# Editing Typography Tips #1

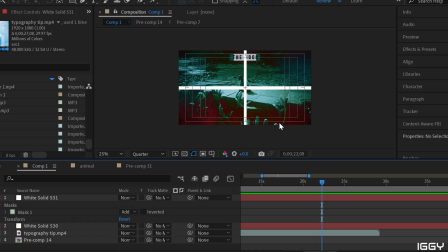Since they're dead center, they're far enough away, I'm going to put it on top of the character.
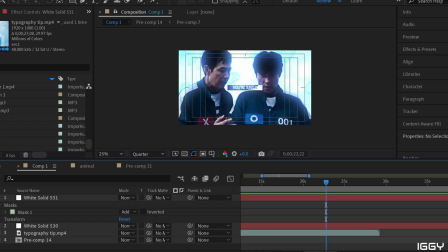Next, we have our center. Gotta love that center. These are for if I have no other place to put the typography, I will put it dead in the center. And that is a-okay. You can totally do that. And I do that quite often when I'm running out of ideas.
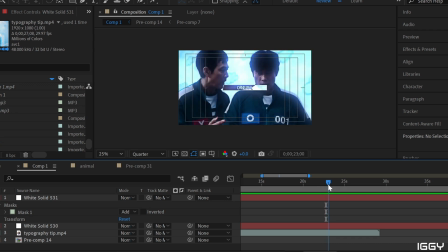So my characters are there. I like adding a little bit of a negative effect so that it kind of adds a little bit more.
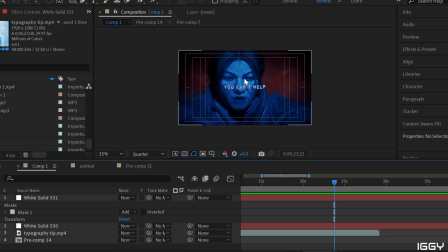Here I do the same thing. I don't really have a good placement because the character is looking kind of off to the, like kind of down in center. So I could have put it down here. But she's also reaching out. I didn't want to do that. Over here and here doesn't just look right because the character themselves are the main focal point.
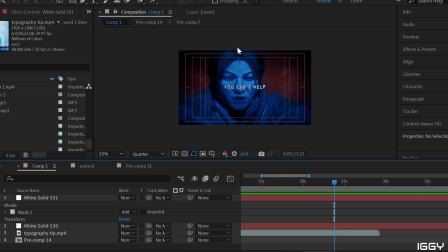They're too close to the center of the screen. Their head is at the top, so I'm not going to put anything above that eye line. So that leaves dead center. And since the character is dead center, my next scene, I'm going to just change my text, and I'm going to keep it in that dead center.
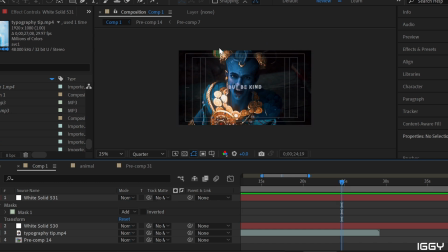Same idea, the horns are too high up, so I don't want to cross that eye line sight because the top of the head is at the top of the screen. I could have put it down at the bottom if I wanted to. Technically, I could have put it right or left, but because this one was kind of a little tricky to put right or left,
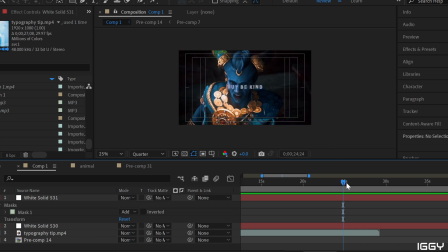felt more natural to keep that center part.
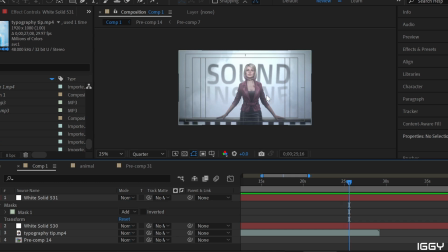So this one, if you are into masking, you can definitely mask when it comes to typography. Masking out characters is a good way to put typography behind them. It's super easy. Again, it is centered. So if we look at my centered one, the character is mostly centered. They're a little bit off, but because they're mostly centered, I want my typography to be in the center as well.
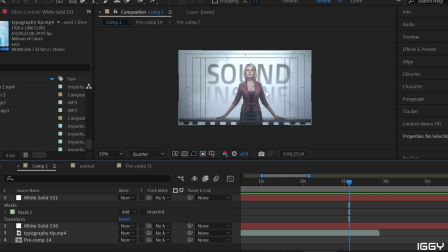This is also a time where you could technically do an outline over the character, but because it's not too close to the character, I decided to just put it in the background. Plus it adds to the wisp of kind of this fog-like setting I was trying to create in the clip.
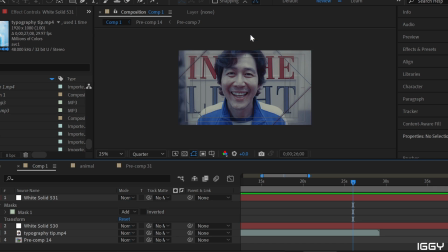Here's another example. We have the character, the top of the head touching the top, so I'm not going to go above that eye line if I wanted to. The character is dead center or close enough to the center that I would either put it on the right or the left if I wanted to. However, I decided to mask out the character and put the typography in the background.
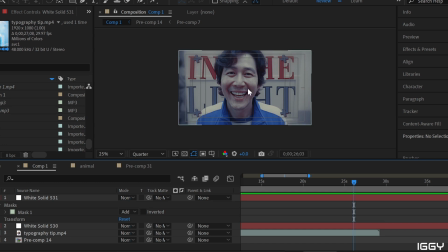The reason I did this is because the scene right before this was Gyun not smiling, and then I transformed it into him smiling. So I wanted to keep that aspect of the characters standing in the same spot, kind of aligned.
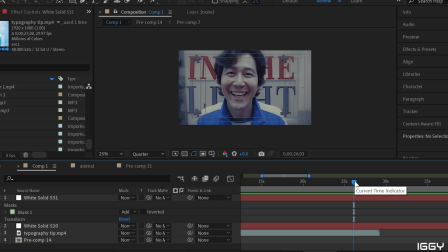So that's why in the background, that is where I put most of the text, was because I wanted that smile and no smile to be the main focal point of that clip.
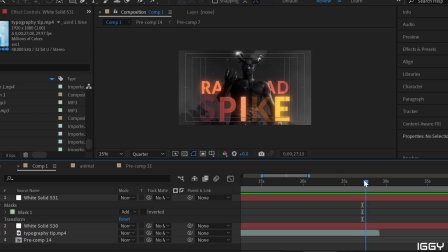Here's another way you can mask out a character to kind of show the placement. We have Will here in the center this time. I masked him out. I wanted to have some typography in the front and the back. Now, because he is looking down, I don't want my typography up near his face because his eyes is going down.
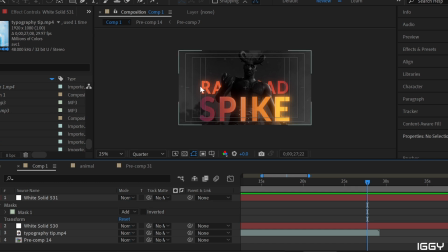So that's why when I placed the text for this one, it was a little further down than these other two, because where the characters are looking matter, because here she's looking straight at us.
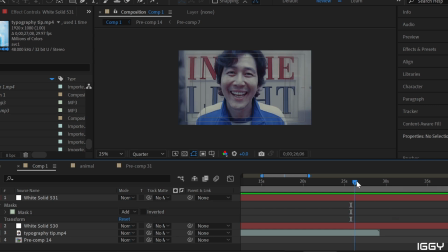Here, Gyun is looking straight at us. Here, he is not looking straight at the camera. Instead, he is looking down. So my typography is going to be a little further down. And the last two types of typography placement I'm going to be talking about is this circle effect that I actually really love doing.
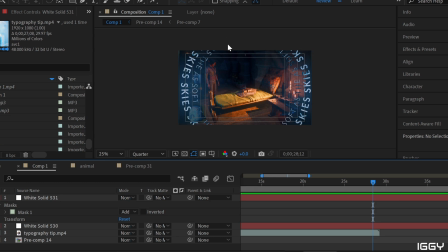Mostly, the only time I do this circle typography is when the center
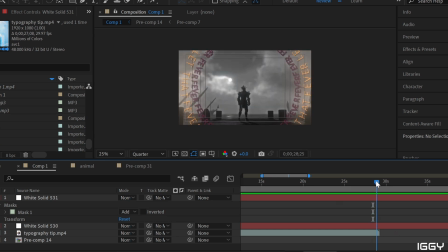of the screen is the main focal point that I am trying to get people's attention at. So if we look at our quadrants, our main character is kind of in the center, so I can use that as well.
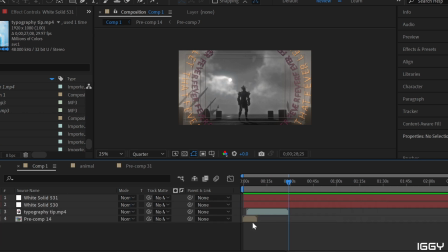A few other small things that I will bring up is movement option of typography.
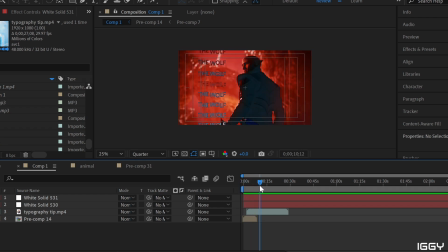All of my text is moving unless I am trying to create suspense.
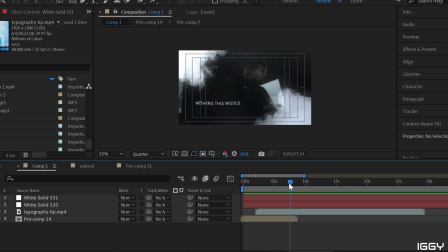So, for example, in this scene, we have James from Silent Hill. The song was eerie. The song was trying to create suspense. So I'm not going to add movement. I am adding a little twitch effect to the typography, which is something that I might do in a later videos to kind of show how to do that one.
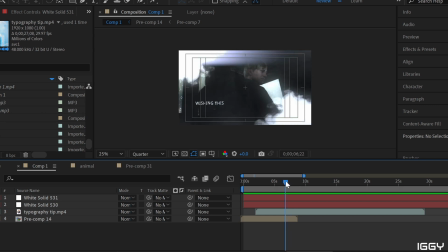My actual movement of the typography isn't very much. It's very stagnant. Even in this scene, it's very stagnant other than the letters themselves. So that one I did not use movement.
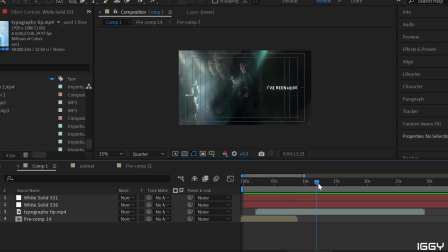But if you look at most of my other clips, my typography is usually always moving or having a slight movement to it.
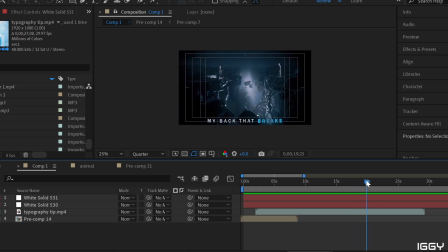So creating that motion definitely helps with your video because the video itself is usually moving. So the scenes that you have something happening that is moving.
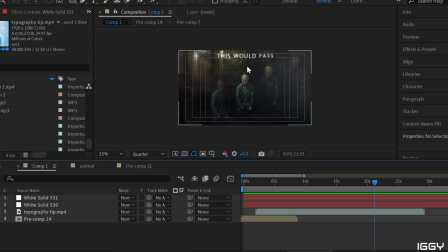Again, so here, again, my typography isn't moving, but because I wanted an eerie feeling to it, I didn't have that typography moving.
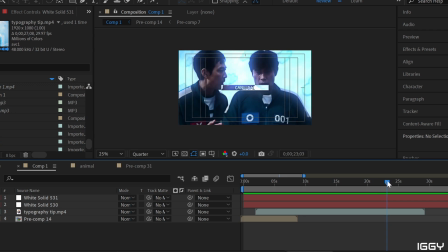But here, even my letters are moving. So my letters are even moving in these ones.
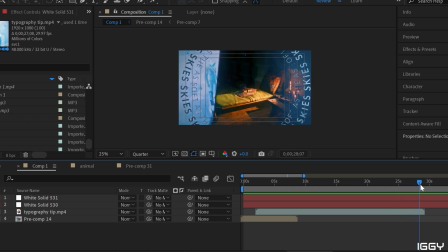But I have usually movement in all of my text. So here we have the circle effect.
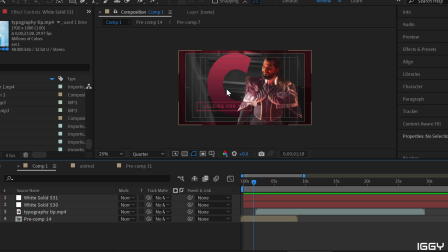So if we look here, the text is moving to the right. You can also add letters in the background if you would like to. Again, this was another one where I masked out a character. But because I didn't want this to affect the character, I did add a giant C in the background.
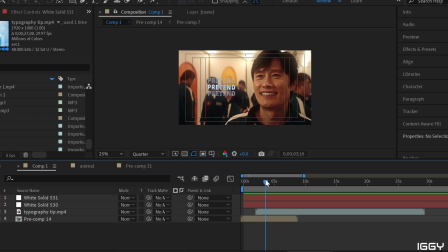That is something you can do depending on the style you're trying to recreate. But I do have movement in most of my scenes.
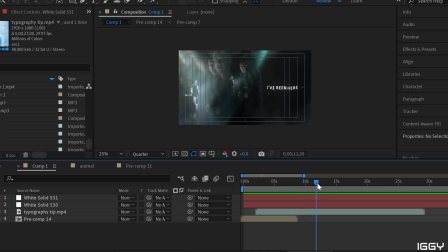It also depends on the number of words I have on the screen. If I have a lot of words on the screen, I'm going to be careful with the amount of movement I have for my text.
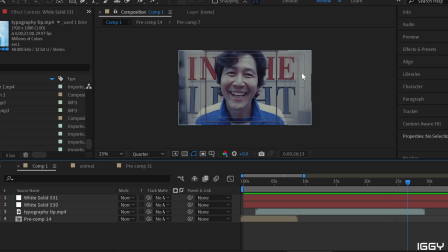If I have a lot of text, then I'm going to just usually add a slight movement to the letters versus a movement to the entire word.
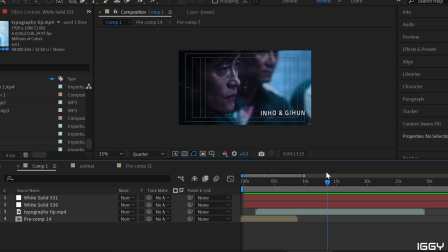But if you look here, my movement is moving slightly to the right versus slightly to the left.
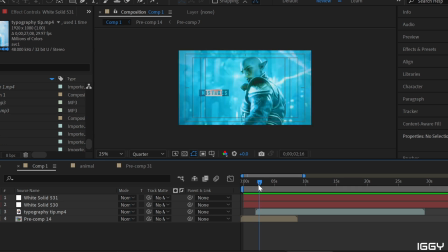So my text is usually always moving just because the clips are always moving as well. So yeah, that is my first typography tips video. If you have any questions, you can totally leave a comment. All of these are suggestions.
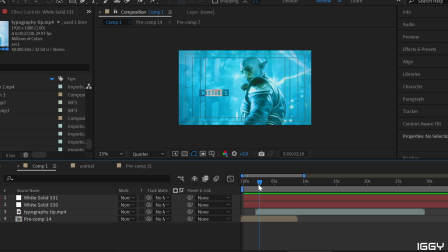They are not rules. The way I edit is just these are things that I have noticed that I personally like better when it comes to typography, but that doesn't mean any other typography is incorrect. Editing is a hobby and a fun hobby at that, so continue to enjoy however you do typography.
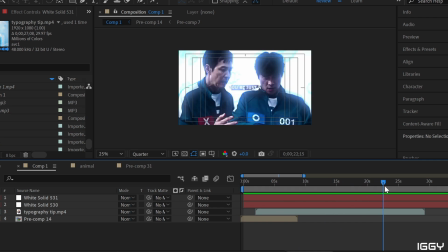These are just small things that I have figured out through trial and error, so that is why I do it this way.